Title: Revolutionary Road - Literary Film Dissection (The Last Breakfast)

This analysis of Sam Mendes' Revolutionary Road shows the very last scene that April and Frank are seen together.
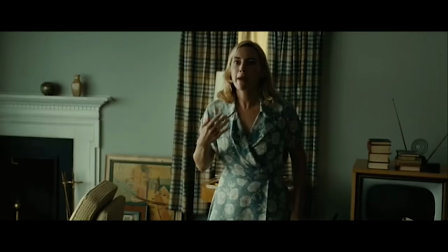7s
This takes place the morning after Frank and April's largest argument that occurred the night before. The scene opens with shots of rooms where many of the previous scenes shot in the Wheeler house took place.
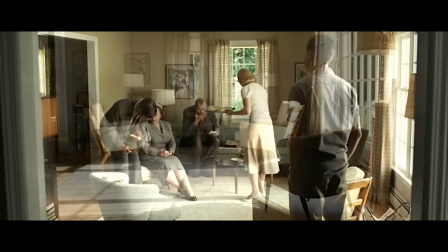19s
First, the living room, where the Wheelers had the Givings family over for the first time and ultimately caused Frank
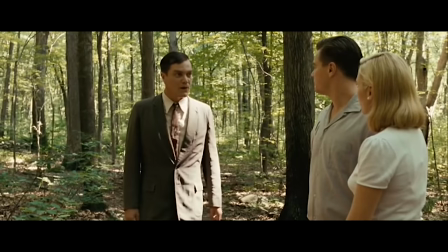27s
and April to see that John understood their situation of feeling trapped in their suburban lifestyle.
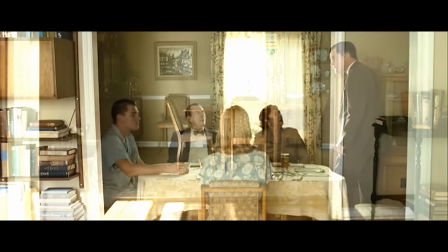33s
Second, the dining room, where the second get-together of the Wheelers and the Givings took place just the evening before.
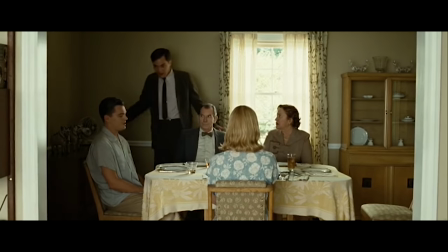40s You're better off here, after all.
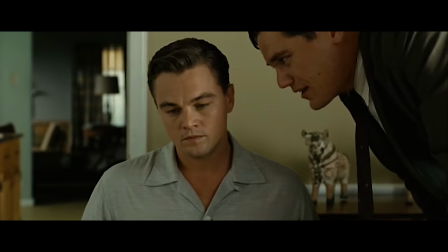42s Well, you figure it's more comfy here in the old, hopeless emptiness after all.
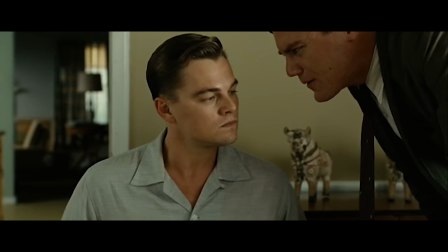52s Huh? Oh, that did it. Look at his face.
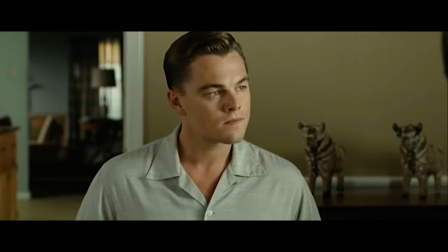57s What's the matter, Wheeler? Am I getting warm? All right, son. I think we'd better... You know something?
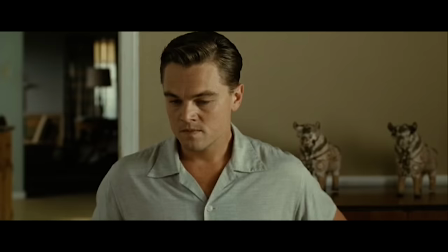63s I wouldn't be surprised if he knocked her up on purpose just so he could spend the rest of his life hiding behind a maternity dress.
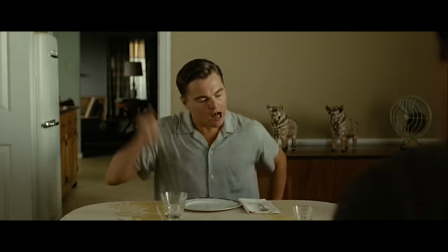70s That way he'd never have to find out what he's really made of. I think that's just about enough out of you.
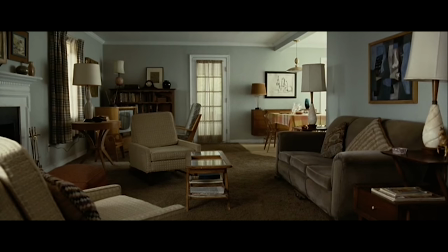77s
Then finally, the audience is shown the second living room that is connected just off of the kitchen, where the most shocking part of April and Frank's argument took place the night before.
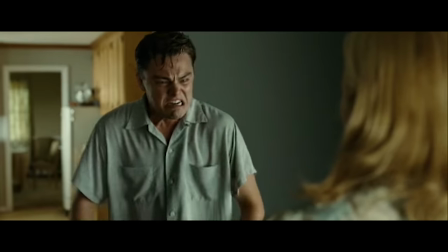88s Blow you up. You are an empty, empty, hollow shell of a woman.
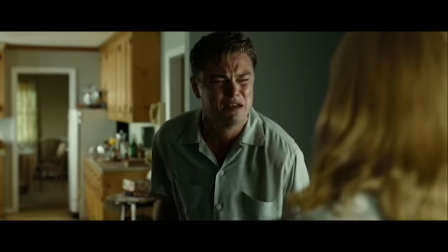94s I mean, what the hell are you doing in my house if you ate me so much? Why the hell are you married to me?
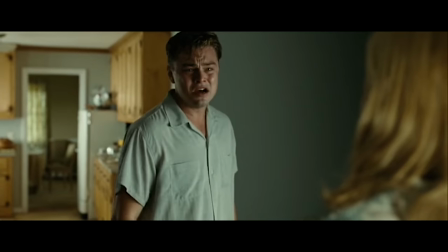100s What the hell are you doing carrying my child? I mean, why didn't you just get rid of it when you had the chance?
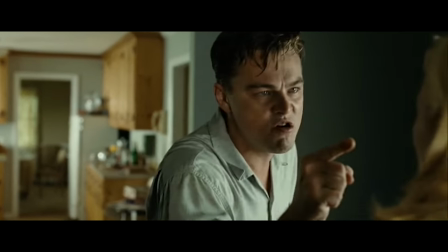107s Because listen to me. Listen to me, I got news for you. I wish to God that you had.
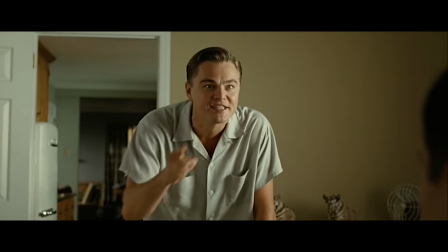113s
These three rooms are the rooms where the Wheelers had their arguments amongst themselves, with the Giving family,
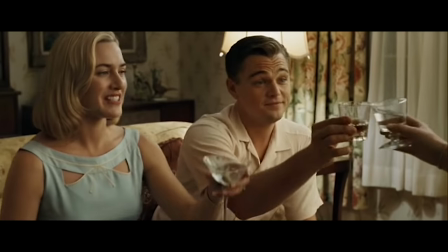119s
especially John, and had grand discussions with their neighbors, Shep and Millie.
Cheers.
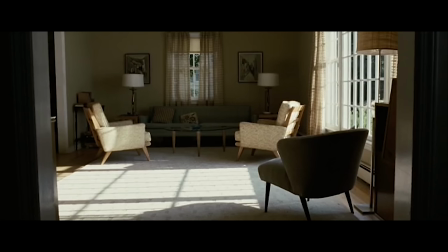129s
This particular morning, everything is quiet. There's not any non-diegetic sound, and the only thing that the audience hears is the ambient noise of cheerful birds in the background,
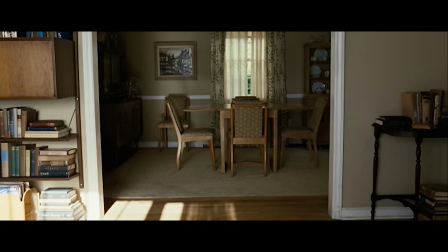141s
representing just another normal day in suburban Connecticut.
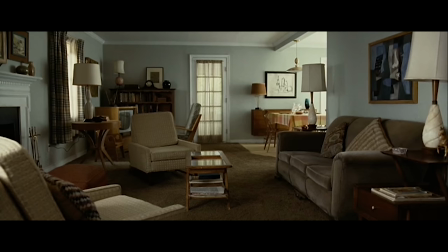147s
We see the nice, warm sun coming in through the windows, lighting up what should be a happy household. The pace of the entire scene is very serene.
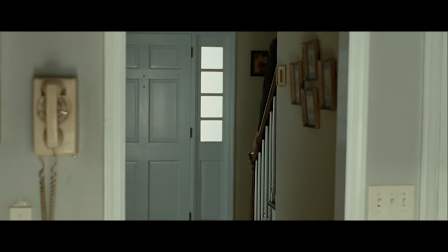156s
We then hear muffled footsteps getting louder and louder until we cut to Frank coming down the stairs dressed for work.
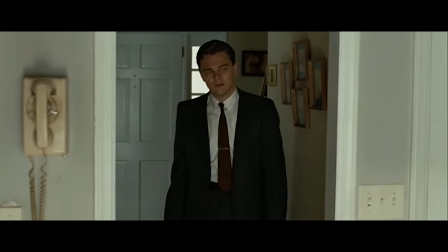163s
A rack-focused change is following Frank as he confusingly walks into the kitchen, seemingly unaware that April has returned home.
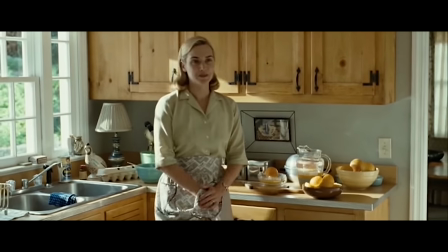172s
He finds April making breakfast, just as she would on any other day.
Good morning.
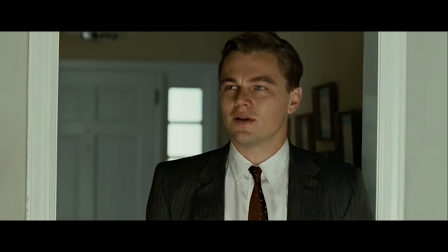178s
After seeing a medium close-up of Frank, Good morning. we can see that he looks quite distraught.
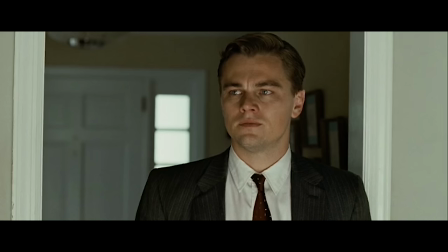183s
Would you like scrambled eggs or fried? yet happy to see that his wife has come back after she stormed out during their argument the night before.
I don't know. Doesn't really matter.
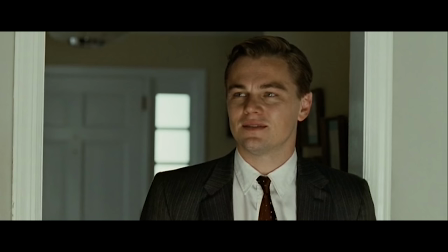195s
In the book, it describes that when he saw her, quote, he wanted to go down on his knees and put his arms around her thighs, but he held back. Something told him, possibly the very shyness of her smile,
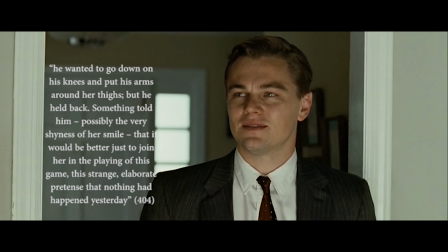210s
that it would be better just to join her in the playing of this game, this strange, elaborate pretense that nothing had happened yesterday, unquote.
Scrambled, I guess.
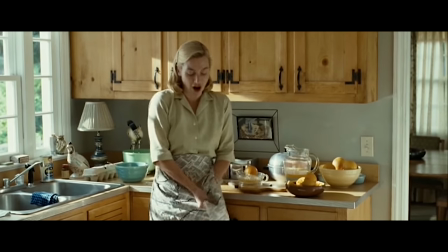223s
In the book and film, April continues to ask Frank if he would like scrambled eggs or fried for breakfast.
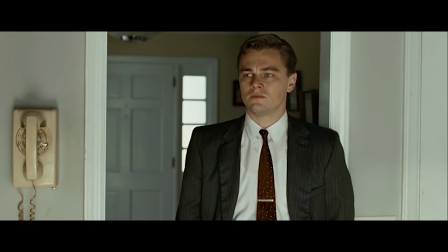230s
He replies, scrambled, and she agrees that she will have them as well.
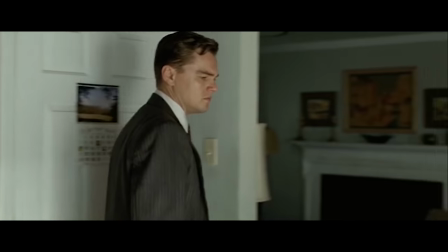236s
During this conversation, the camera is doing a shot-reverse shot between Frank and April for a fixed position for both.
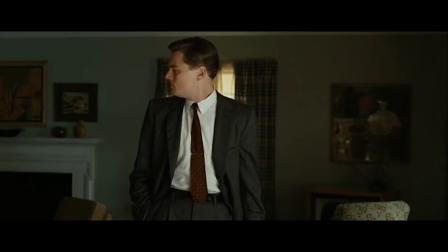243s
This currently adds to the peaceful setup of the entire situation.